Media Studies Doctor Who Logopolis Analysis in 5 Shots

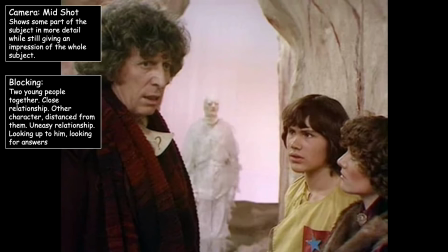So in terms of blocking again, we have these 2 characters very close together on the right, which shows that they do have a close relationship, while the other character is on the left and he's distanced from them, so there's an uneasy relationship between him and those 2 young people. It also looks like they are looking up to him, they are looking for answers.
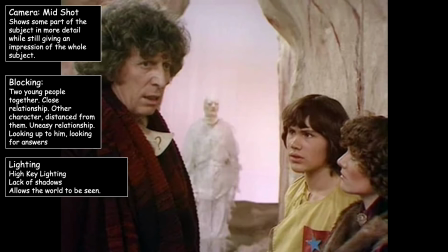Again, we have this high key lighting, lack of shadows, it allows the audience to see this world.
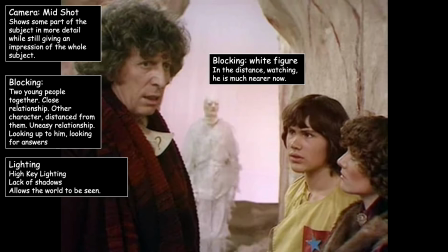Now this white figure's in the distance, but this time he's a lot nearer than he was in that first shot, which means he's getting closer to these characters, slowly getting towards them.
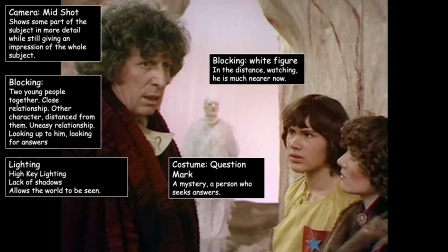And on the character on the left, he had a little question mark on his lapel, on his shirt. So this might suggest that he's a mysterious character or a character who is seeking answers to questions that he comes across. Now her costume is a brooch, which suggests that she might be wealthy.
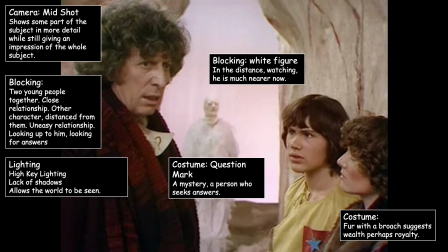Perhaps she's a member of a royal family. Now his character, the young boy's character, is yellow, which suggests friendliness, intellect. Now the blue star suggests excellence of some kind, and maybe that he's a very confident character.
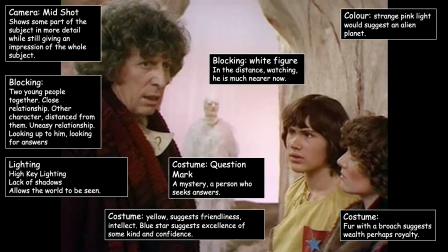Again, we have this strange pink light, which tells us this might be an alien planet. Now in terms of set dressing, we have these strange rock formations, which would suggest it's an alien planet. It's almost like Stonehenge-like, maybe suggesting some kind of ancient power.
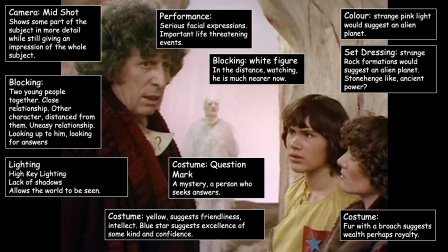Now in terms of performance, very serious facial expressions, important life-threatening events may be going on. Now in terms of depth of field, all the four of these characters are in focus. We can clearly see them all.
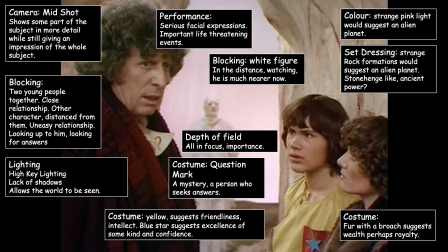So the idea of them all being in focus, that they're all connected, and we the audience have to focus on all four of them, and they're all connected.
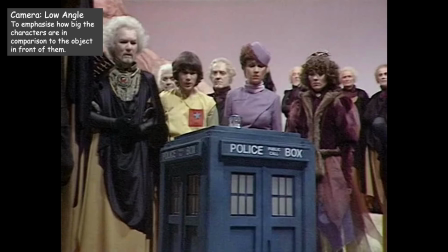Right, so the camera here uses a low angle. This is to emphasize how big the characters are in comparison to the object that is in front of them. Now in terms of costume, or her costume for a particular, it's like a uniform of some kind,
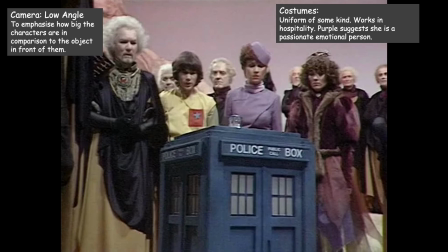so she probably works in some kind of hospitality sector, and the purple would suggest that she is a passionate, emotional person. Now in terms of props, we have this police box, which is usually a lot bigger than this size,
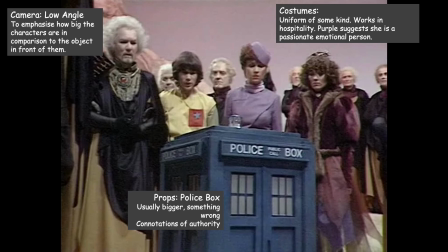so this suggests there's something quite wrong with this object, and also the police box has connotations of authority. Now his costume would suggest some kind of ancient order. It's very monk-like.
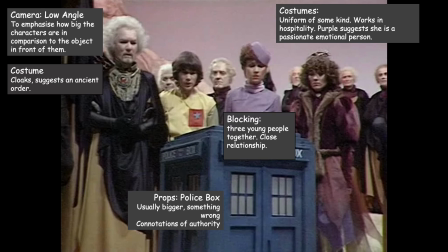Now these three people, in terms of blocking, are placed quite closely together, which shows that they do have a close relationship to each other. Now the man on the left, he's in front of the other men, which would suggest that he's probably important, that he's probably a leader of some kind.
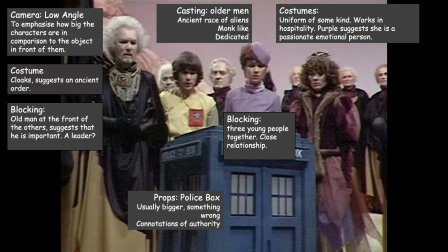Now the casting these older men gives us an idea that they are an ancient race of aliens. They're almost like monk-like. They seem very dedicated, very serious, very focused. Now in terms of costume, now we can quite clearly see her character better on the right.
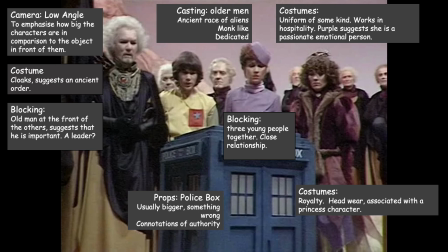So she does look like a member of royalty. She's got the headwear, which you would associate with maybe a princess character. So is she a princess of some kind?
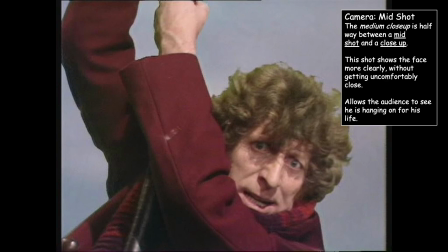Okay, this last shot it's a medium close-up, so it's halfway between a mid-shot and a close-up. So this allows us to see the face very clearly without getting too close, but it also allows us to see that he's hanging on for his life.
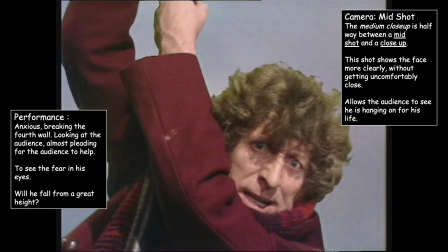Now in terms of his performance, he's anxious, he's breaking the fourth wall, he's looking at the audience, he's almost pleading for the audience for help. And you can see the fear in his eyes. Will he fall from a great height?
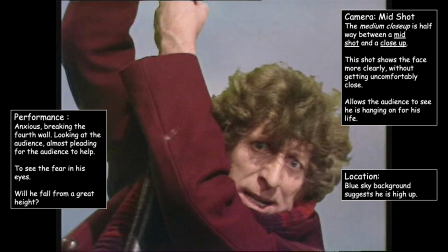Now in terms of location, it's not quite a blue sky, almost a grey sky, but it just suggests that he's high up.